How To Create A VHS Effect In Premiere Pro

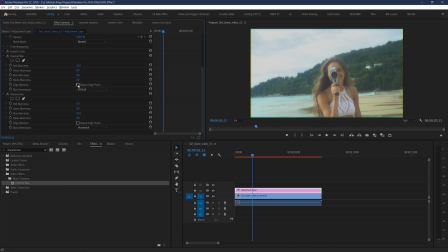If you don't like that, you can go to your channel blur effect settings and select Repeat Edge Pixel for both. Awesome. Next up, we're going to be tackling how to get this sort of tracking line effect that goes up your footage.
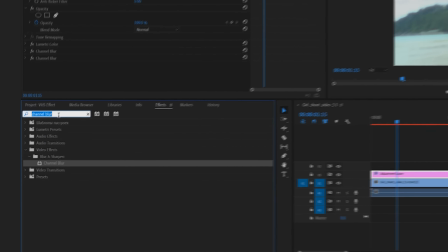It's done using the Wave Warp effect. So go down to your effects and search for Wave Warp.
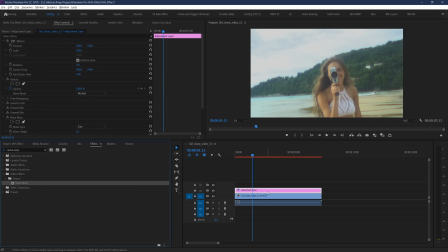Place it down and let's start tweaking some settings. Change your wave type to square. Wave height can stay at 10, and wave width we're going to want to be really high. Anywhere north of 600 will help you to get this just one line at any given time, but I'm going to go up to 1000. Wave direction you can set to 0 to make it horizontal.
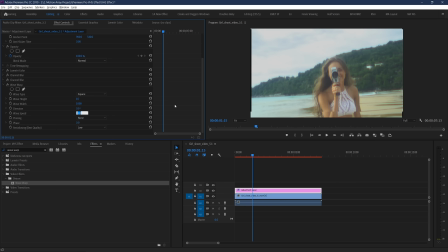And wave speed you can set to anywhere between 0.1 and 0.2 to get that nice slow crawl up your footage.
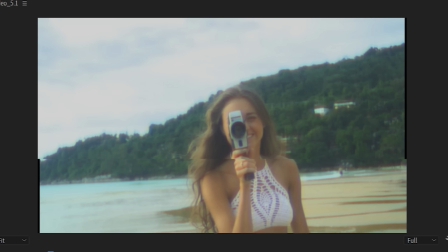But you'll notice that you've got some black edges around the frame, showing exactly where we're crunching the footage in to get the scanning line effect.
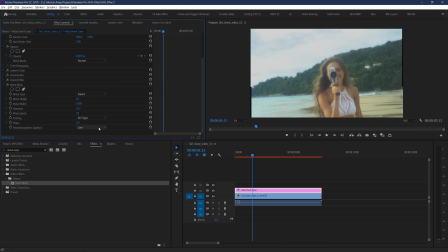So if you go to pinning and select all edges, you'll make the footage respect the edges of the frame. Finally, your wave warp effect at this point is basically on repeat, so the phase parameter won't make any changes apart from just changing where along the pattern it starts.
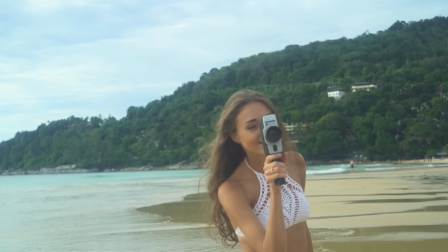So with that, we've gone from this to this. Nice.
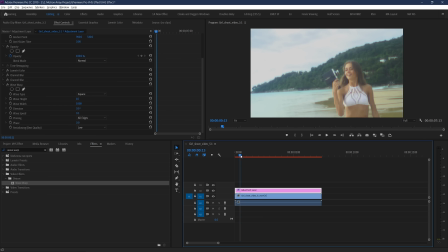But we've still got a few more pieces to add. Go down to your effects again and search for noise. Add it to your adjustment layer. Once you add it, let's dial up the noise to about 10%, or whatever looks good with your footage. And next, let's add one more effect called mosaic.
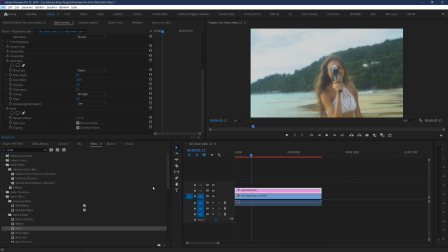This can help to really get that low resolution look that helps to sell the fact that this was shot with a cheap camera. We already made the image softer before by reducing sharpening, but this will actually take the footage and make it look like it was shot at a resolution below 720p, no matter how it's actually displayed.
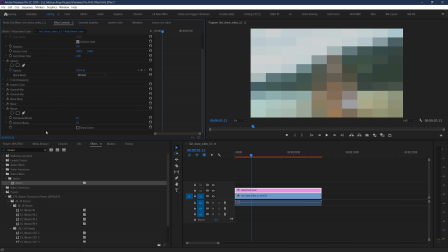If you want nice crisp footage with this effect, then you can skip this particular mosaic effect, but if you really want to sell the idea that this was shot on a worse camera, then take the mosaic effect and set the width to somewhere around 1000 and the height to somewhere around 500.
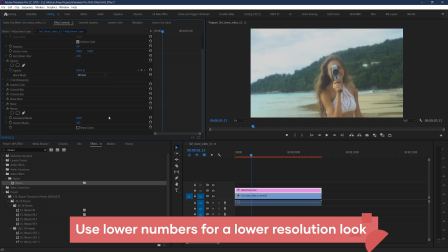This, in combination with noise, will give that impression of really low quality footage.
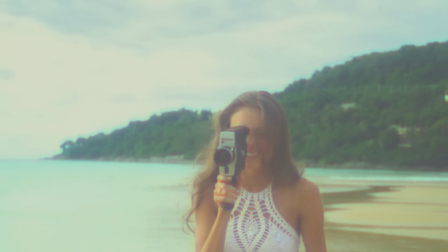And guys, if you really wanted to call it quits from here, you can actually use this effect and get some great results.
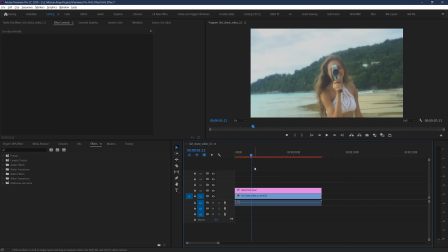But we're going to be showing you a few more awesome ways to take this effect to the next level. Right now, our effect is sort of soft and almost gives a dreamy sense. But if you want to make it a little bit more harsh and old, you can add an effect called Unsharp Mask. Once this is on, take it and set the amount to anywhere between 80 to 120.
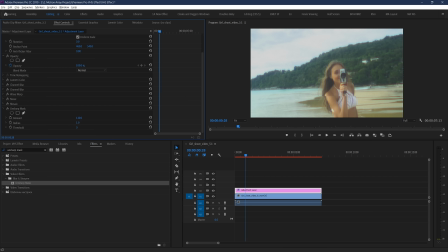I like 110. Then take the radius and increase it until you start to see it crunching your footage. I like around 25 to 30. This gives it a bit more of that harsh feel to it, which can really help to sell the fact that it was shot on an old camera.
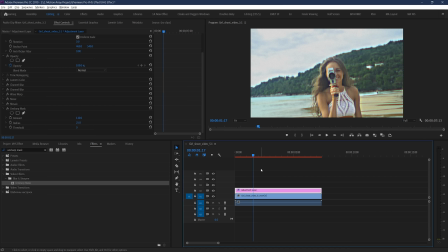This really starts to get into preferences of style, but you can leave it at the very bottom of all your effects if you'd like,
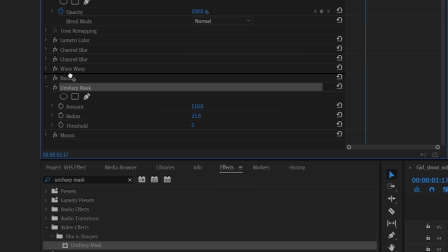or play around with placing it above your mosaic and noise effects in order to see the different effects that you get. But personally, I kind of like it at the very bottom, impacting all of the other work that we just did.
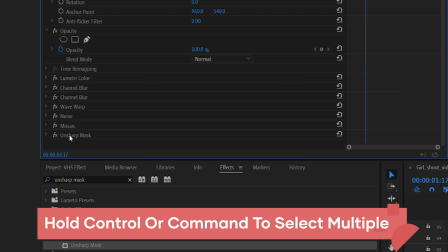But first, let's make your life a little bit easier by holding Control or Command and selecting each one of these effects that you added to your adjustment layer.
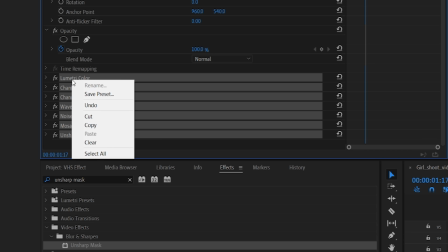Now, when you right-click any that are selected, you can hit Save Preset.
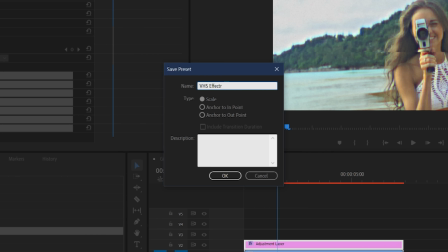And now you can actually keep all the work that you've done for this effect and save it as a drag-and-drop preset effect to be able to use at a later date.
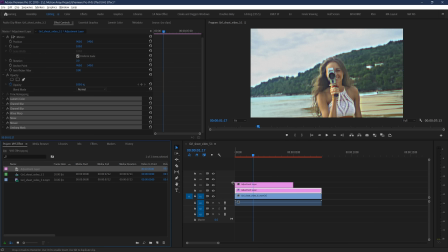Awesome, right? Next up, let's add a second adjustment layer and a second wave warp effect onto it. This one, we're going to be using to try to get the effect where some sporadic video tracking problems happen.
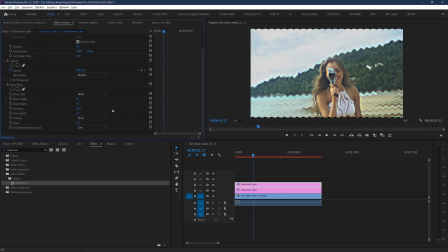So set type to noise, height to 10, width to 20, and direction to 0 again. And keep the speed at 1, and set pinning to all edges. The reason that we're adding this to a second adjustment layer above is actually just so that we can have a really easy way to keyframe it.
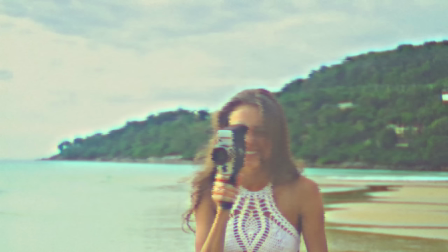If we play it through right now, it looks cool, but it's a little bit distracting happening just constantly at all times.